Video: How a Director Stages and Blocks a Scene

What I discovered was that without really any emotional cues from the actors, I was forced to rely much more heavily on editing tricks to craft the scene. The first cheat is to use dark music which underscores the intensity of the scene. scene. As for cutting, I really wanted to emphasize close ups for intensity. Once we are in the sergeant's office,
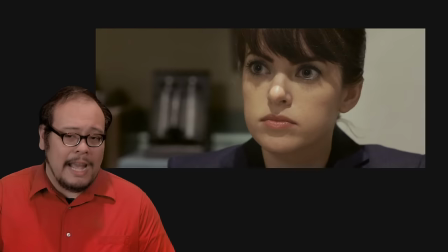[4:48]
we open with a medium shot and then go right into close ups on the actors faces as the detective explains the dead end.
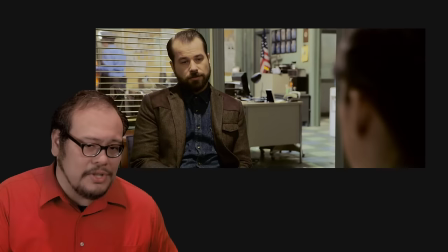[4:56]
As the detective is about to give up, I switch to a medium shot, giving him some distance and some breathing room,
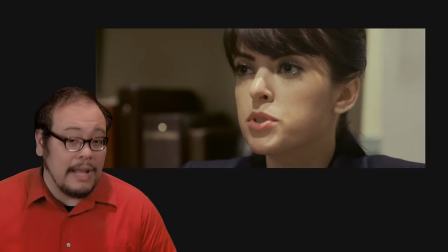[5:02]
only to come back to a close up when the sergeant starts presenting her plan.
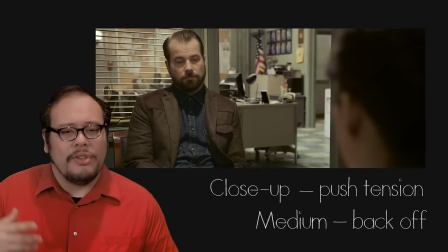[5:07]
In essence, the The close ups are used to push tension and the mediums let us back off the intensity as you don't want to be monotonous in tone.
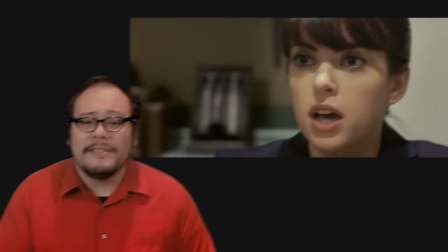[5:16]
It's this intercut between medium and close up that creates the tension that's not being created in the scene. So this is what is meant by crafting the performance in the edit, using montage and musical cues to create the feelings we want in the scene. It's ok but to me that's boring filmmaking and really a waste of our talented actors. Keeping our actors and cameras locked down, here's what happens when you free them up to inject a little bit of inflection and do a little business.
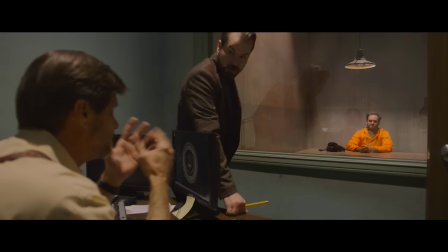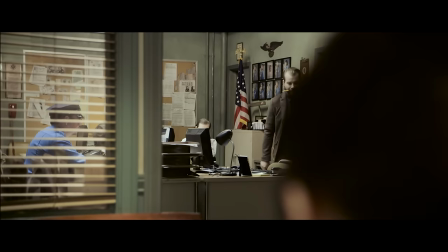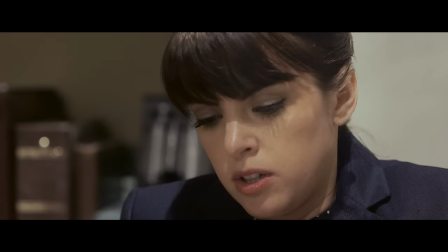[6:03] Captain. Detective, make it quick, I only have a minute. Any news on the Mendoza case?
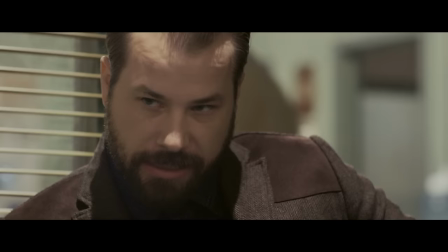[6:08] Jenkins isn't talking. He's been in there for 15 hours. Exactly one hour before we legally have to release him.
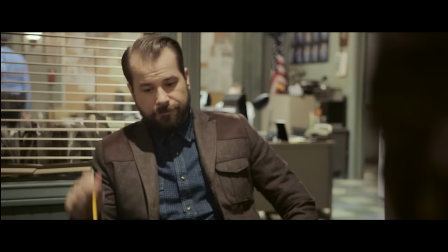[6:14] And the forensics? Toxicology came back negative. There's no fingerprints at the scene.
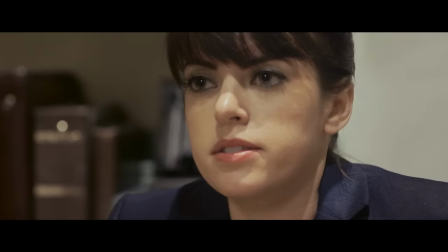[6:20] The blood work is clean. Looks like we're at a dead end. I'm not a fan of dead ends. I don't like losing.
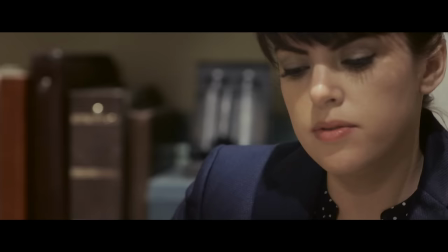[6:25] We're fighting the clock here. Mendoza's got an army of lawyers breathing down our necks. So we so much as overstep this thing.
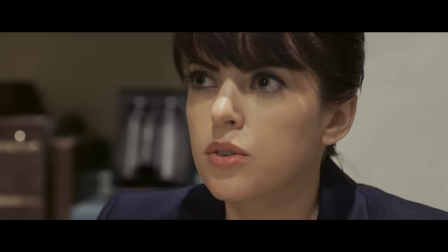[6:31] Meyers. Mendoza's lawyer. What about him? Well, if Mendoza is washing his hands, you'll find the soap.
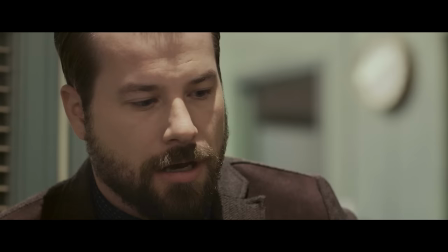[6:39] That's Meyers. Let's put a detail on him. I want to know every move that he makes. I'll put Nemi on him.
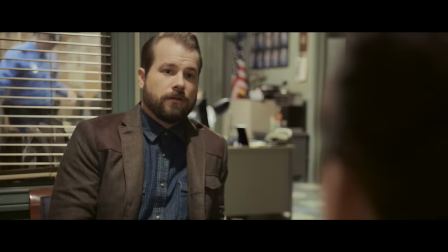[6:45] If I'm right, that snake is going to lead us right to the prize. What about Jenkins?
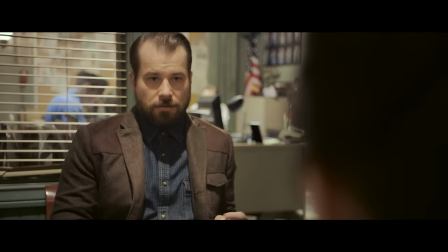[6:49] Let him sweat it out for another hour, and then have a big showy escort take him back and Mendoza will think that he talked.
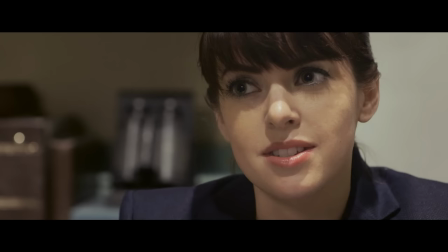[6:57] Yes Captain. Hey Darren, keep me posted. This unit needs this.
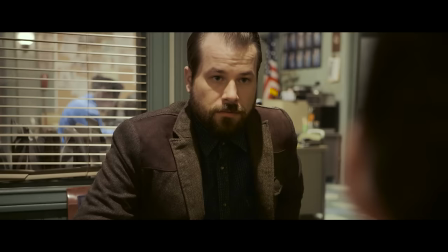[7:03] I need this.
There is a term that I've heard used in directing before, or perhaps I just made it up, business. It sort of stems from the question of what should an actor be doing when he or she is not delivering dialogue. Watch most first year actors and you'll see them freeze when they're not speaking. Now that you've seen the scene a couple of times, you should be familiar with the main objective of each actor.
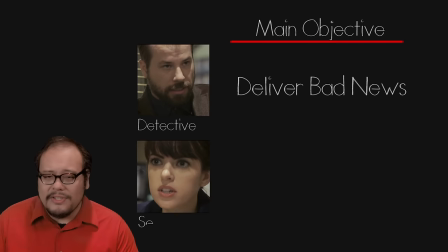[7:34]
The detective is there to deliver the bad news that Jenkins isn't talking.
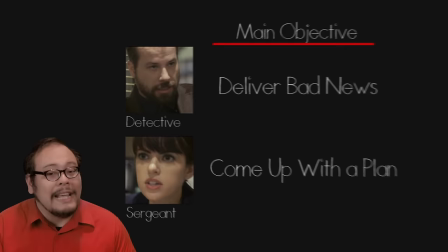[7:39]
The sergeant then comes up with a plan to proceed forward.
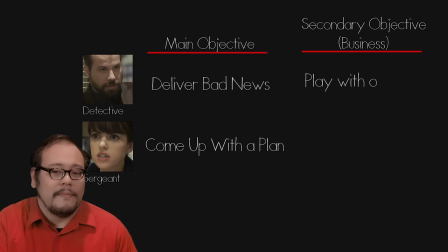[7:44]
Business is adding a secondary objective, something that can but doesn't have anything to do with the main objective.
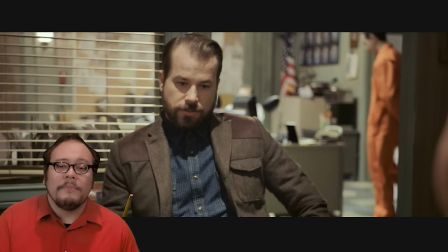[7:51]
For the detective, I gave him a pencil to play with. This is not exactly an objective but a prop to manifest his angst in the scene.
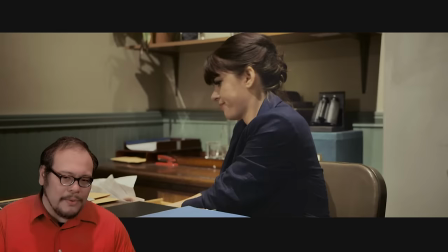[8:00]
For the sergeant, I told her to search the desk for a missing envelope at the point where she realizes
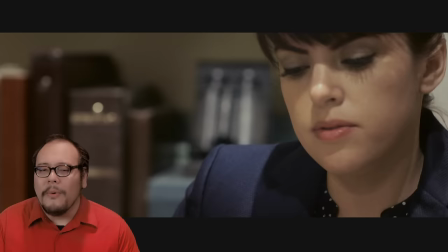[8:07]
that Myers is key to the case to suddenly find what it is she was looking for. Sort of a visual metaphor for the scene itself. With this bit of direction, something really interesting occurred.
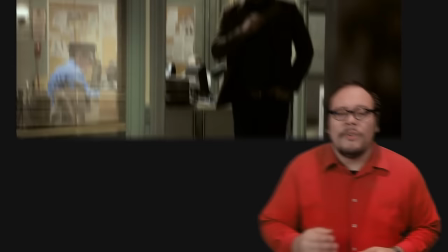[8:19]
Watch the eye lines between the two actors. After the initial greeting, the two actors do not meet eyes.
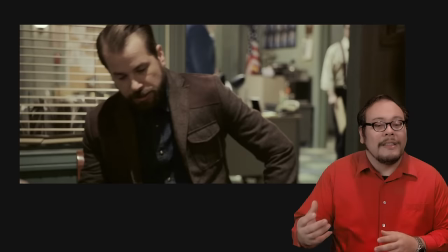[8:27]
When the sergeant asks for the news, the reverse shot shows the detective looking down.
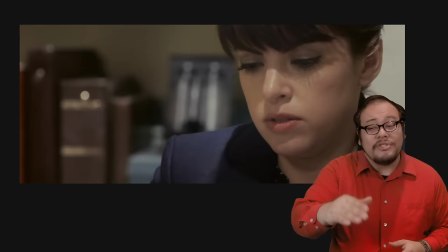[8:32]
When he returns his eyes to her, she's looking away.